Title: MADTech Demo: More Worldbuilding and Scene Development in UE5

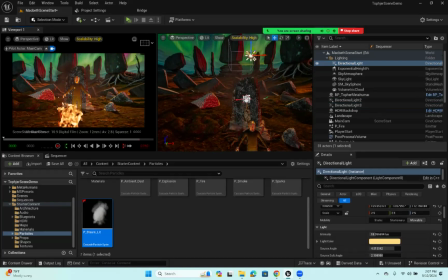1224s
When you put multiple directional lights in your scene, you will get an error message. And what you have to do is there is a parameter that is called forward shading priority
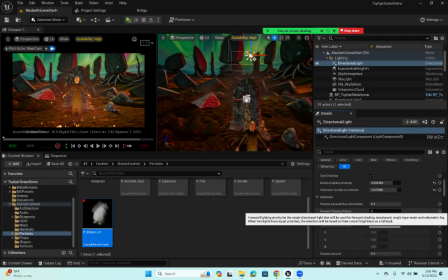1243s
that needs to be different for each of those directional lights. So if you look at my directional lights, the one behind the main one is got 0.
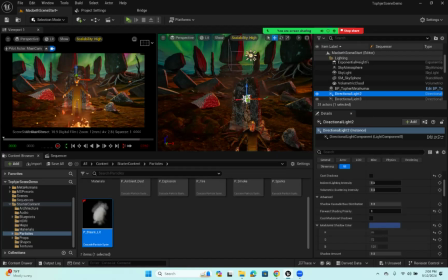1259s
The 2 one has 1, and the 3 one has 2 on it, to give those different priorities, and then the error will go away.
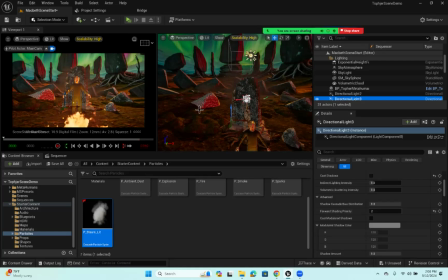1278s
It's because the main one, the top level one, it's calculating some of the main shadows and other sort of baked properties of the render, and it needs to know what those are.
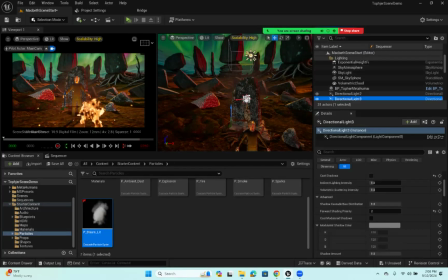1296s
If you are going to put multiple directional lights in there, like I'm doing, you probably want to turn the shadows off. Like, I do not have cast shadows on my directional lights 2 and 3,
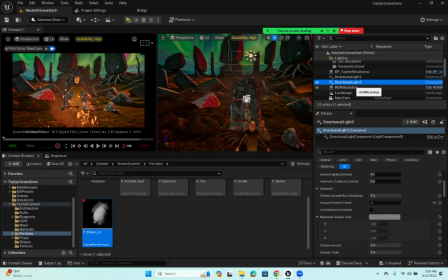1313s
because they're really supposed to be like, I'm trying to simulate the lighting effects in the background where it's filling in the shadows and some blue light, and it's casting red light from something over here,
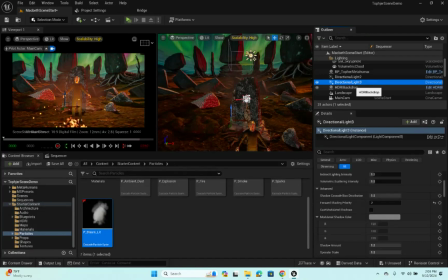1331s
which actually in my sky dome is a sort of a red northern lights effect, which you can't even see in this particular. You can kind of see a little bit of it there, but there's a bunch of it over here, and that's what's causing all these boulders to be red on one side.
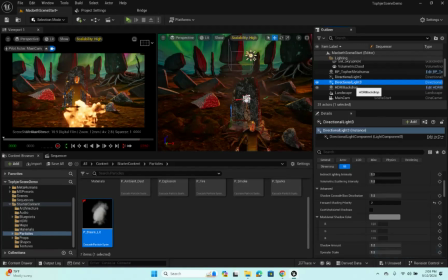1350s
So I don't want to cast a shadow from that, because that would make shadows all over the place, like going in all different directions. And that would just look weird. That's not what happens with bounce light. It's not what happens with ambient light from something like the Northern Lights.
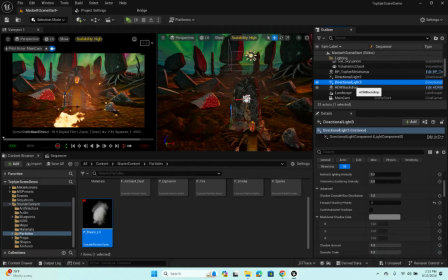1370s
So if I'm doing ambient light, or if I'm doing something from the atmosphere and not like a sun, then I'm going to turn shadows off. That way I don't have confusing shadows.
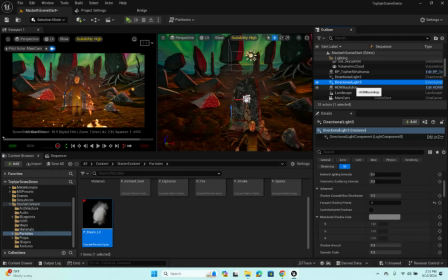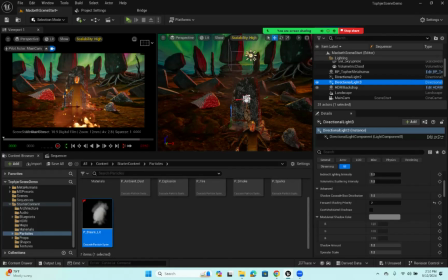1404s
And so that helped a lot on my lighting. That sort of fixed a lot of the lighting problems when I put those in there.
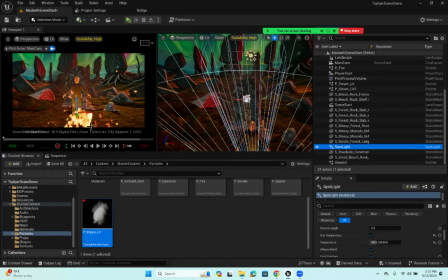1416s
As I mentioned, I do have one spotlight kind of going from where the fire is up towards the character.
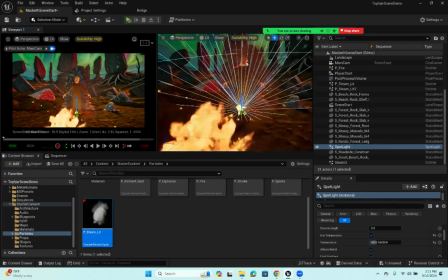1426s
I'll just frame that. And you can kind of see that right there.
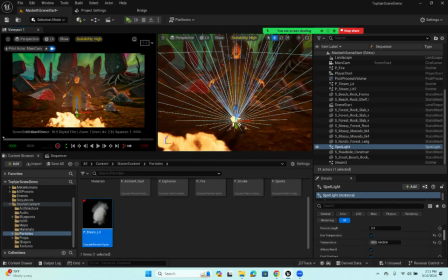1436s
And when you're setting these things like a spotlight,
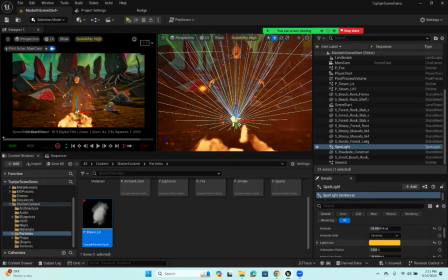1441s
you know, that one I put a really warm color on because it's supposed to be from the fire, and I will actually add a light function to it later on, which is something in the blueprint that will make it flicker like a firelight.
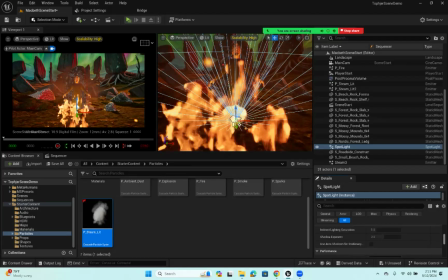1461s
But it's just a static light at this point.
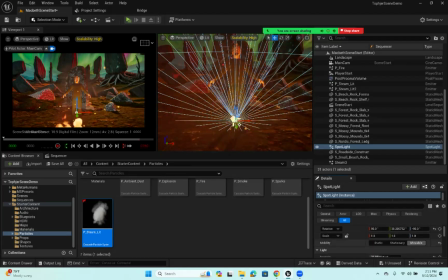1464s
But I did make it movable because I do want it to allow for dynamic shadows. So if you want a light,
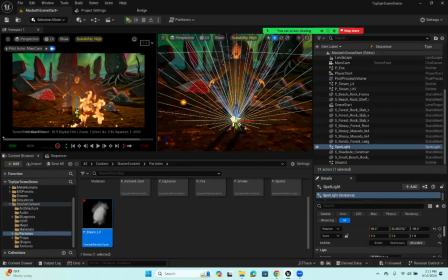1476s
and it's not a directional light, if you think you might move the light at all, then you want to make it movable. And then I just adjust my intensity settings. And I a lot of these lights I have put use temperature on,
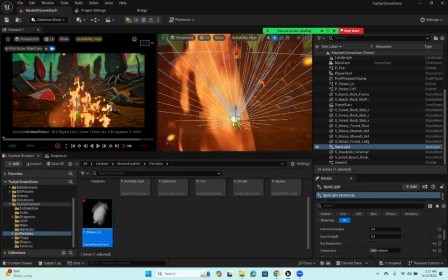1496s
because that allows me to make it an even warmer light. You just adjust the slider there,
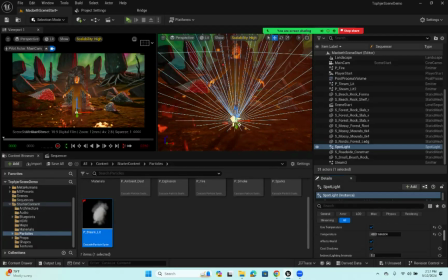1503s
and it'll go cooler or it'll go warmer based on which way you do the slider for temperature. This one I am casting shadows with because I do want shadows to be cast from that
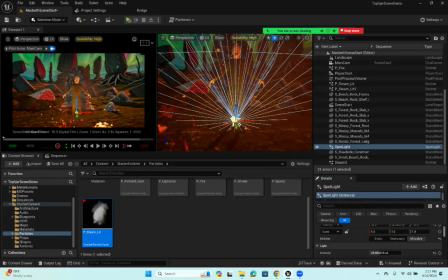1519s
fire onto the rocks behind the character. And that's going to be a really important part of the scene. So I'm going to have to work on that some more. But this is just giving me a basic effect there.
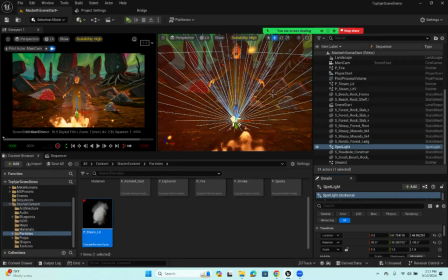1537s
And then the rest of it is really just placement and moving stuff around, and then the camera.
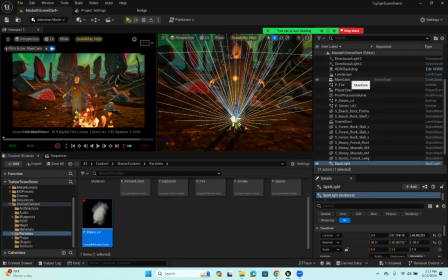1543s
So going back to the main cam here,
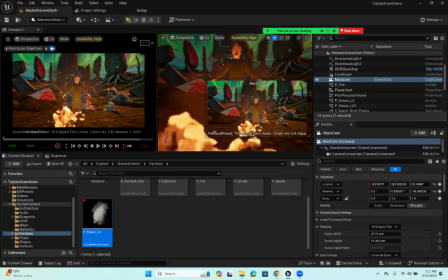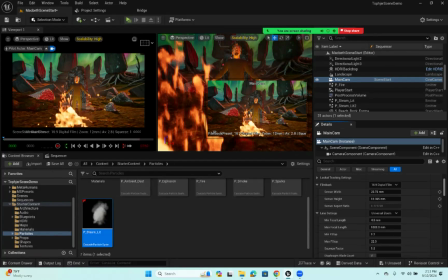1553s
when I set my camera, I set some of the main parts,
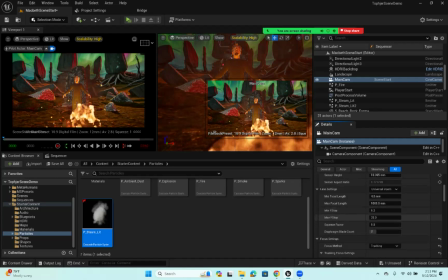1572s
or I really just set, like, I made it a wide angle lens, and I put the tracking on it. But the other thing, the current focal length is actually currently 12, and that's what's making it a wide angle lens.
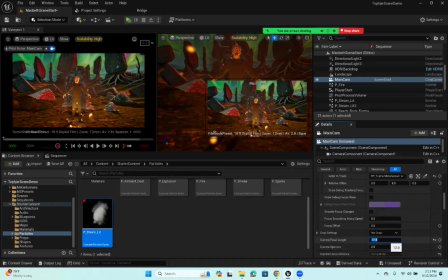1589s
If you leave it, the problem with leaving it at like 35,
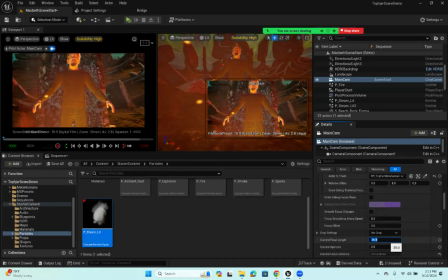1596s
which is kind of the default, is you will not see hardly any of your background.
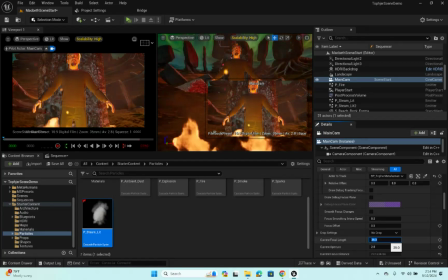1602s
And that's a big problem because we're trying to make an environment that you want to show off.
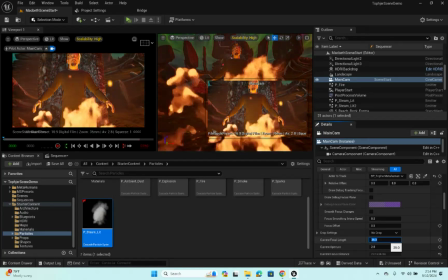1611s
And if you use something like 35 millimeters,
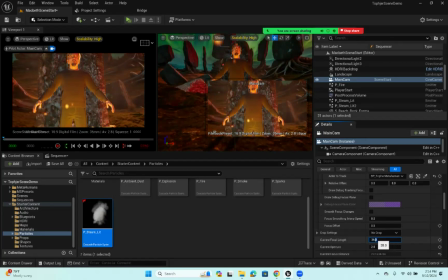1615s
you're going to have to really zoom out to be able to see a lot of your background.
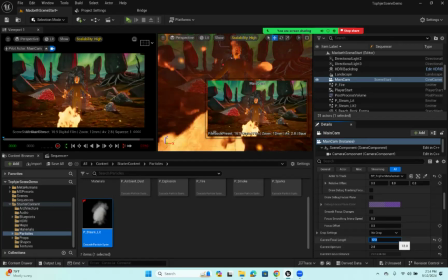1622s
So I prefer to put it down to 12 or something like that.
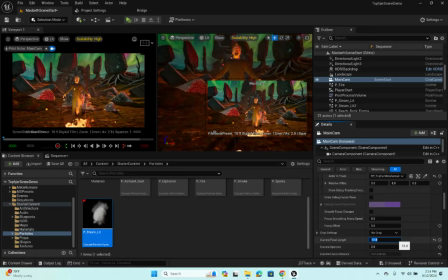1629s
I probably don't usually go lower than 12. At some point, you will get some distortion maybe around the edges, like you get towards a fisheye lens, but it's really not too bad at 12. And so I think you can do that, and you can see a lot of your background.
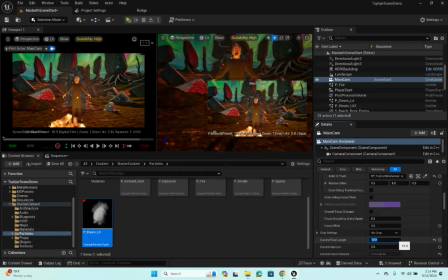1648s
You don't have to move your camera real far away, which then causes other problems because things can get in the way of it and stuff like that. So I usually use that setting.
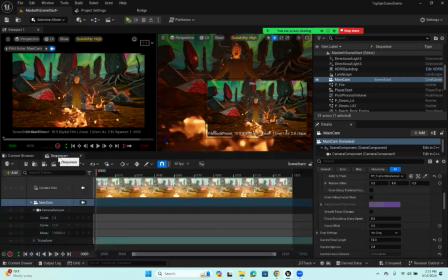1663s
And then when I bring my camera into my sequence, as I did in the video, when you want to render something out, let's say I want to render this scene out,
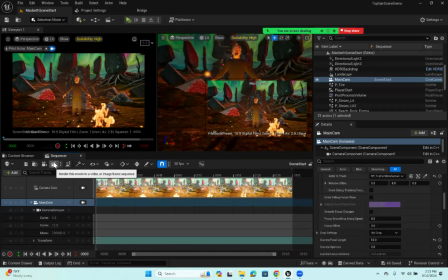1682s
you're going to use this little clapboard symbol here.
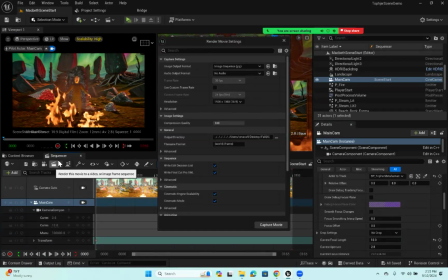1686s
You're going to click on it to open up your render settings.
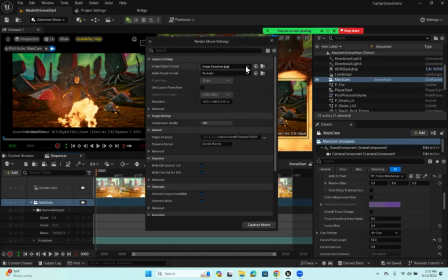1691s
And then what I want you to do is I want you to render out as a JPEG image.